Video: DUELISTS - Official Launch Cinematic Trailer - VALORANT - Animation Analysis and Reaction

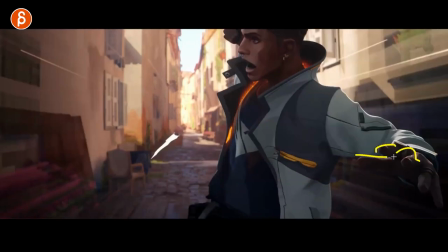still very clean you got the highlights there just give you a nice clean silhouette when it's in front of the body
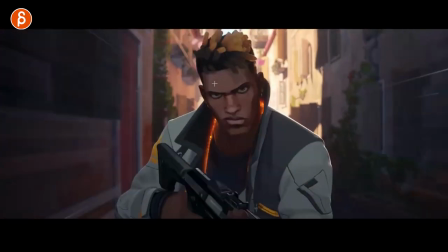and then back into nice face really nice clean eyebrow shape too so got your asymmetry in the face it's
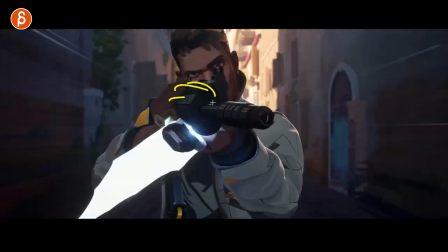almost like it's preparing for that push against the face that's cool to
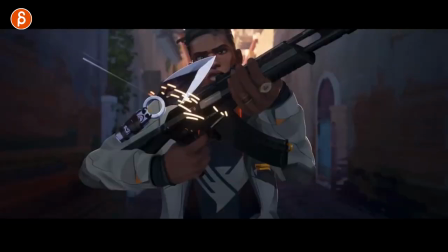look at that just here we still have a clean frame on the eye that's cool look at that this is really stuff that you can only see frame by frame
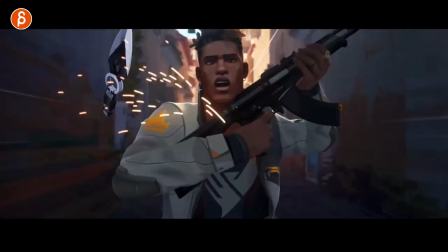it gets there hits the gun but it never really covers the face just keep it clean you got the immediate change in the
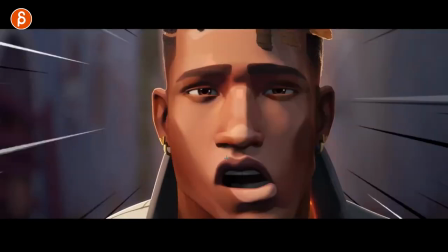face for the reaction and
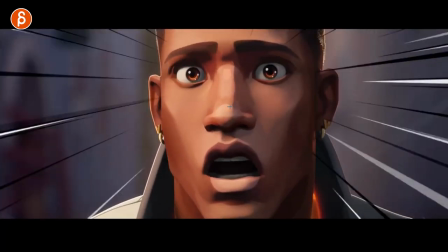then with that that's cool too with that dragon and so it's kind of overshoot in the face cool
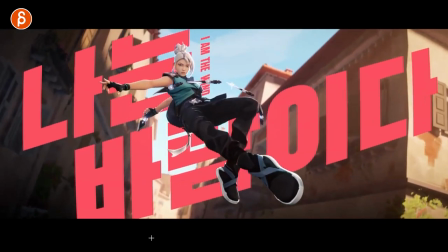here three point highlight there watch this in real time let's go back and yeah
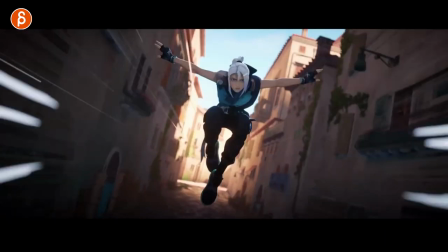really nice rhythm yeah
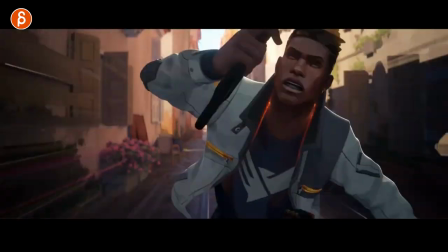you have that one two and then it will pause one two pause bigger one and then two so
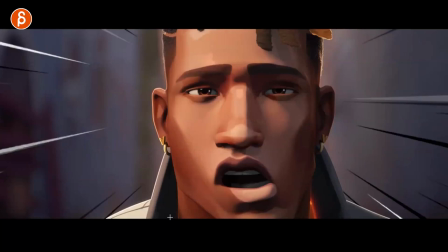cool what is he looking at just checking here fairly
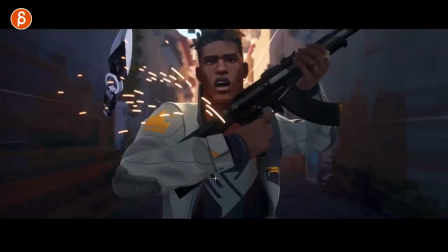straight to camera but it's kind of established that it goes right to left and she goes left to right so and
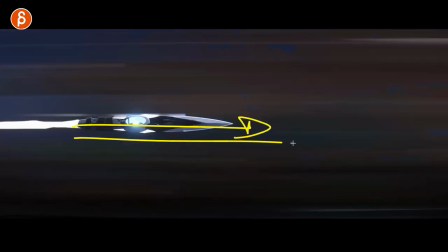she brings it back this is left to right
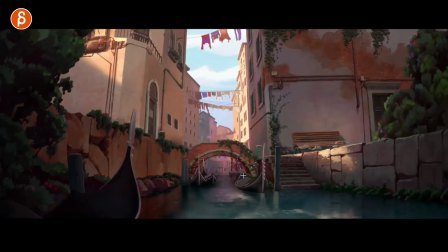come on every frame is cool like i said she goes right to left here a tiny bit of creature animation here that frame too i mean this is really that whole trailer the design of this
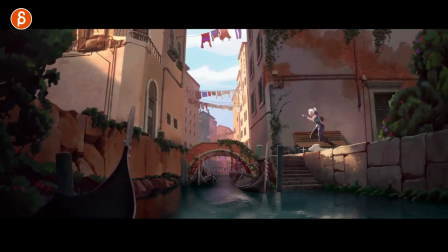comes in that's cool too i love that too a couple things here you got your clean silhouette as you come in you got your compression before you push off you always have a full extension on the push off most of the times they're landing as well very cool now once we get into
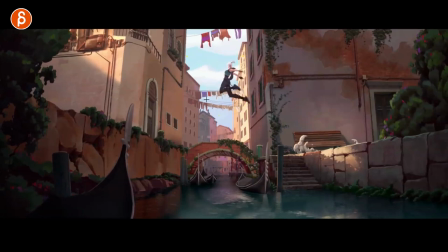a clean silhouette for a color so that's too dark in front of light it's all clean you got your 2d effect here i mean it's good pcg but looks 2d nice with the push off but i've been almost cool to have a bit of debris dragging there but i love this how in
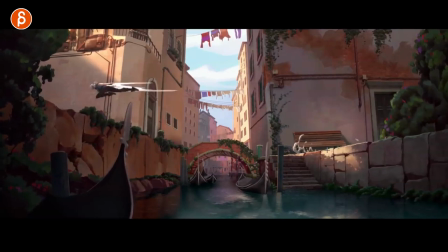midair she goes there we go what i was talking about here you got it right here that's cool i love that too that this speed that what she does here does affect the environment you can see it here like i mean this is what a couple frames and then we cut out before
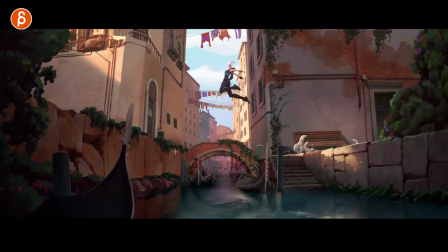it comes in is tiny but whoever did this bravo i love that so cool even have this little effect here
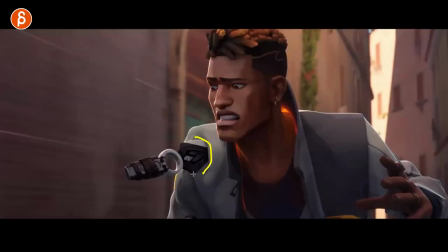so many details that's cool too cloth deformation just on that grabs that
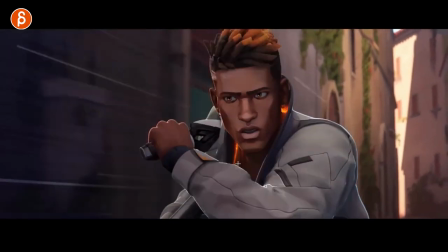let me just check something yeah yeah yeah often neglected in student work there I say shoulder animation so as you bring this in you really want to bring in
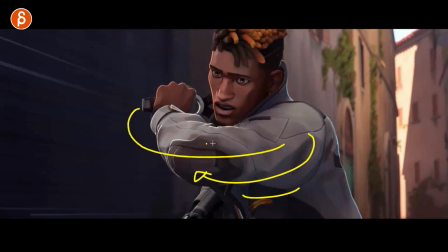a you want to bring in the chest because that whole arm is really going around it to grab the knife
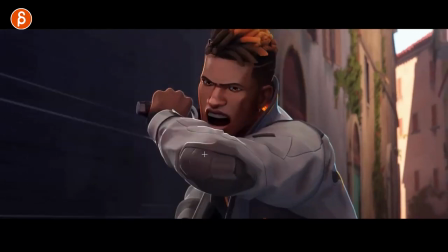and the shoulder of course gets pulled with it here and then as it pulls back you can see how far the shoulder goes back
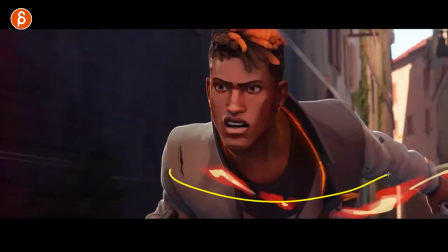into all of this you got all of that here
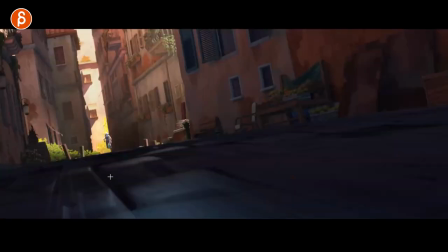pulling the shoulder back and doing another wire rotation in the chest don't forget that cut to this nicely silhouetted that's
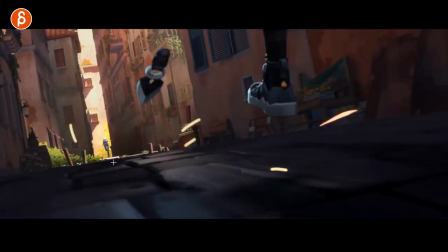cool even that here is you can see this here we
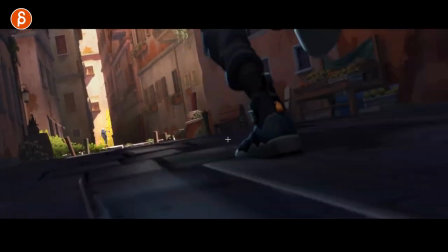still understand what's going on it's definitely helped on the sound design you can eat it it's also cool that it's not actually
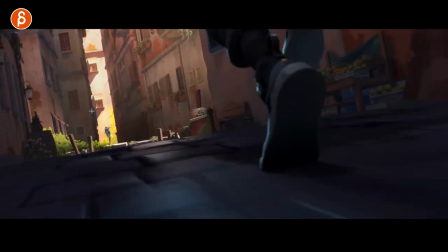in focus we still want to keep it here and here and this is your target here That's cool.
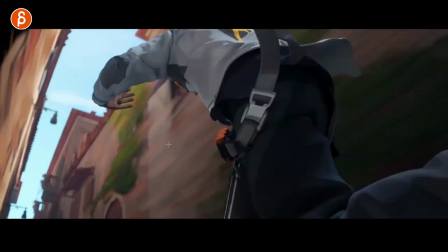Oh, come on. Oh, come on. I got to go frame by frame. It's got a nice drag on the fingers and the wrists.
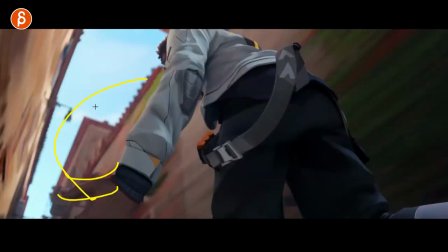That's the arc. That's the path of it. So it drags following that path.
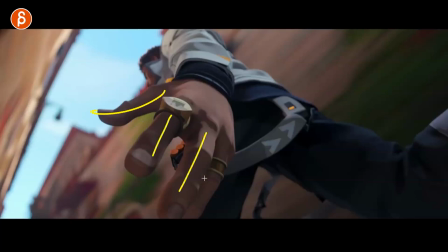And then look at that. That's your beautiful hand pose. Offset. Look at that.
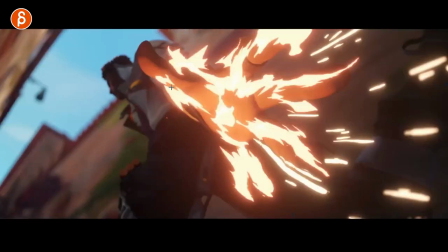Oh, cool. It goes around it. It's really frame by frame. Into this.
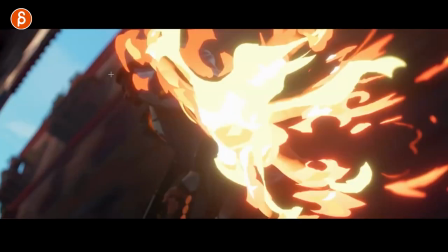That's cool. But you still see the head.
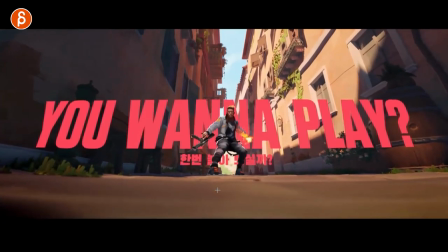so well done oh that's cool too i love that little sight skippy into this leaning first with that and then going into this and then of course that type of thing that size to a little streak
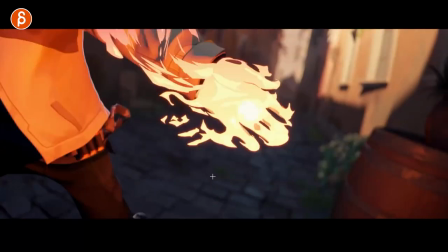into that no text here but i should be cutting into the next shot that's cool too look at that
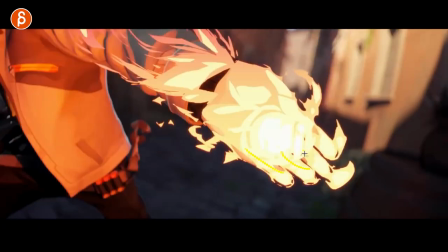yeah definitely frame my frame here look at that but we still have a good sense of these are the fingers, you can't really see my yellow on yellow here.
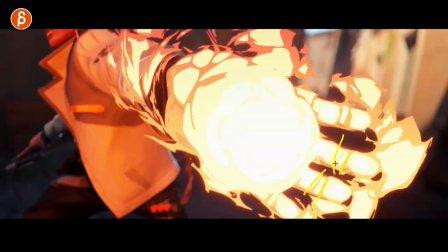That's cool too. Look at that. So much work.
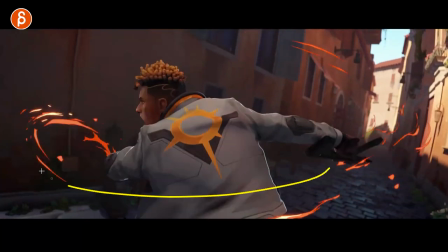Nice curvature here. You can really sense that flow and then that little arc there at the end. That's cool.
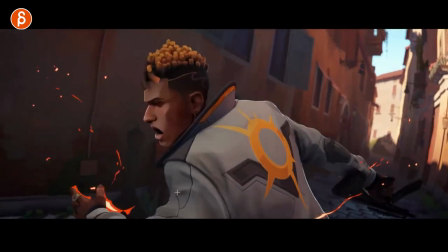Little tiny details there. Look at that.
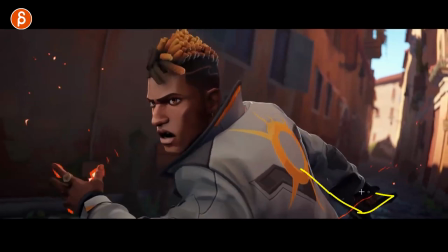Even this here, you got your clean silhouette, you got negative space here,
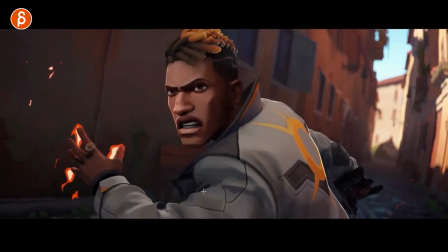got the nice flow in your body and even ends and then ends with a different facial expression, but look at the fire here. come on slight
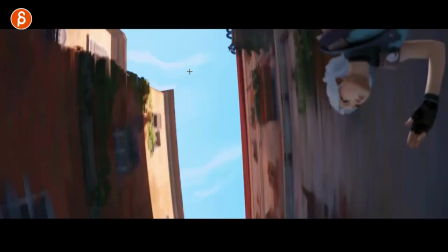animation in the hair so cool love the colors and all this i'm also a big fan of orange i mean this is very much to my liking here oh that's cool cool angle on her always very clean
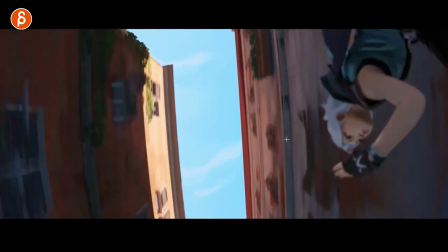and it's nicely done because we see what's going on we got the speed lines at the speed lines kind of blur the speed is there the poses are
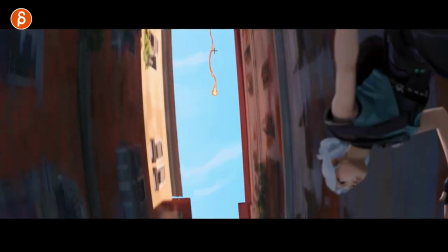clean but the focus is in the middle the brightest point is in the middle because we have this coming in so it's really cool in
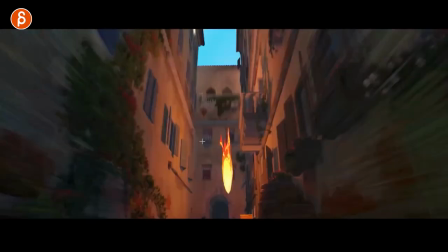terms of leading the audience down to even this here has
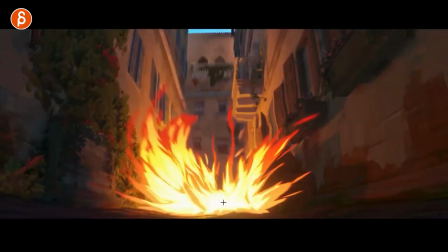different changes a little stretch into that wow
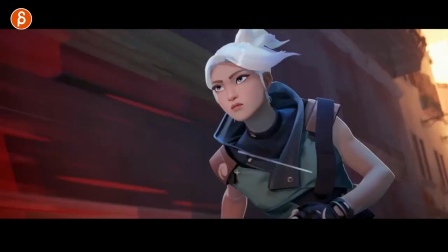that's cool too you can see even in this here you got watch your face
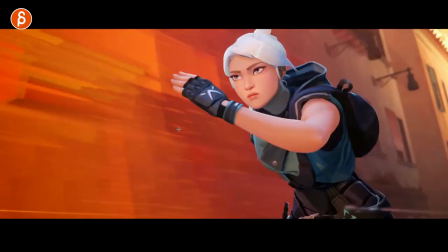that little moment there just a little i gotta do something realize what's going on not super phased by it and
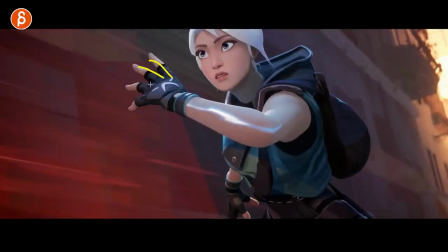then has that little that's cool again all super even this here even this hand
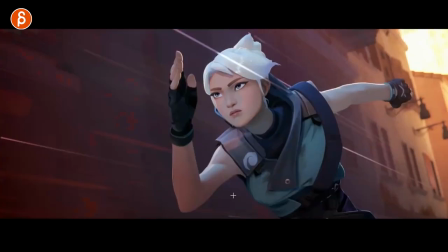nice hand poses i'm just a big fan of hand poses and
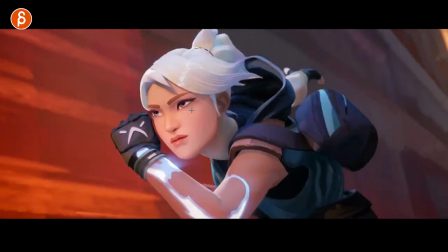they're clean nice little slight overlap but not hindering any view of the face
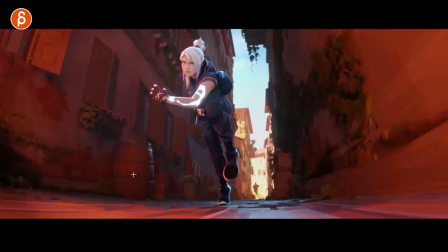this is starting to kick in here nice highlights there it's just really nicely
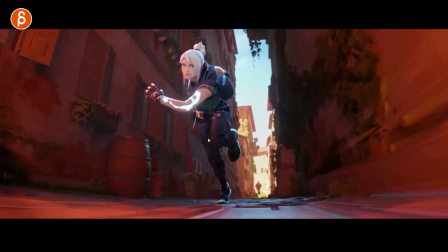done it's cool too this might sometimes be in danger of not understanding what the shapes are so the lighting is going to help understanding that bend over the knee that's
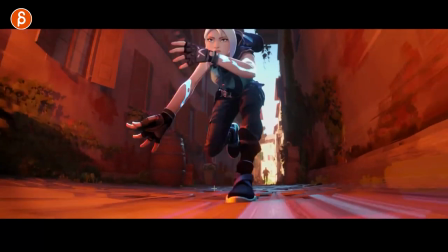cool too foreground action massive drag on the finger getting ready and if you look here you still see him silhouetted here the highlight over the higher with the brighter background
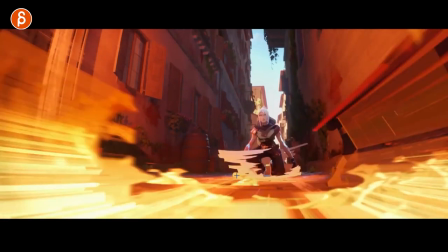that's cool too i mean come on if you watch this and you don't feel like you want to animate i
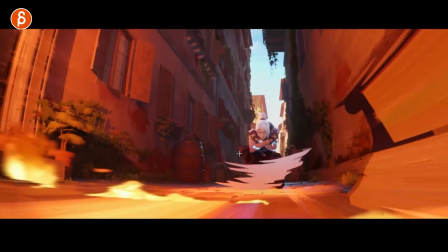don't know what to tell you i look at these frames like oh i want to do animation i want to put in some 2d effects i
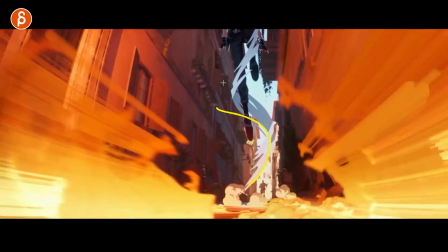want to do all that kind of stuff here so cool really
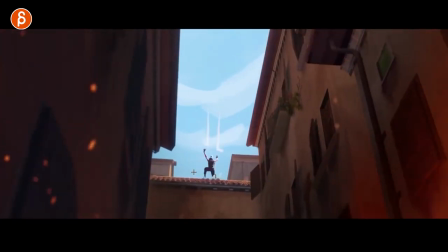nice strong poses very spider-man-y nice timing too on the stretcher and again not
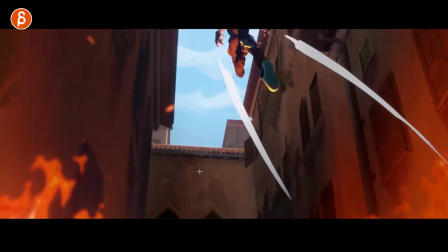poppy in the sense of oh that feels all just there's enough stylization but still enough weight in there it's cool too how she has that hang
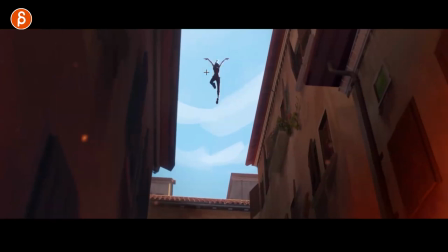time and then as it goes down you can see it bends the arms more look at oh that's so cool highlight really beautiful poses you got that nice curved line fully
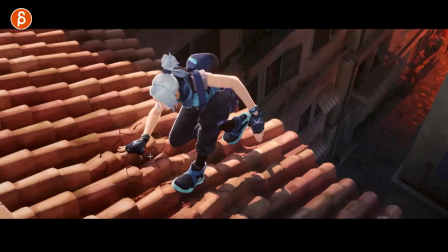stretch on all of this and then bam compression there cool the effect on this that landing broke this you can see here coming in even if it's somewhat off screen shadow comes in
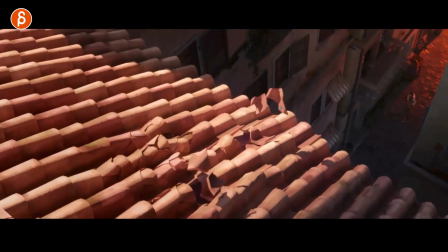ready to go oh you know i love this interaction with the set it's as if you see her going out pushes this out the eye goes here it kind of leads the audience into this the camera as well for this character look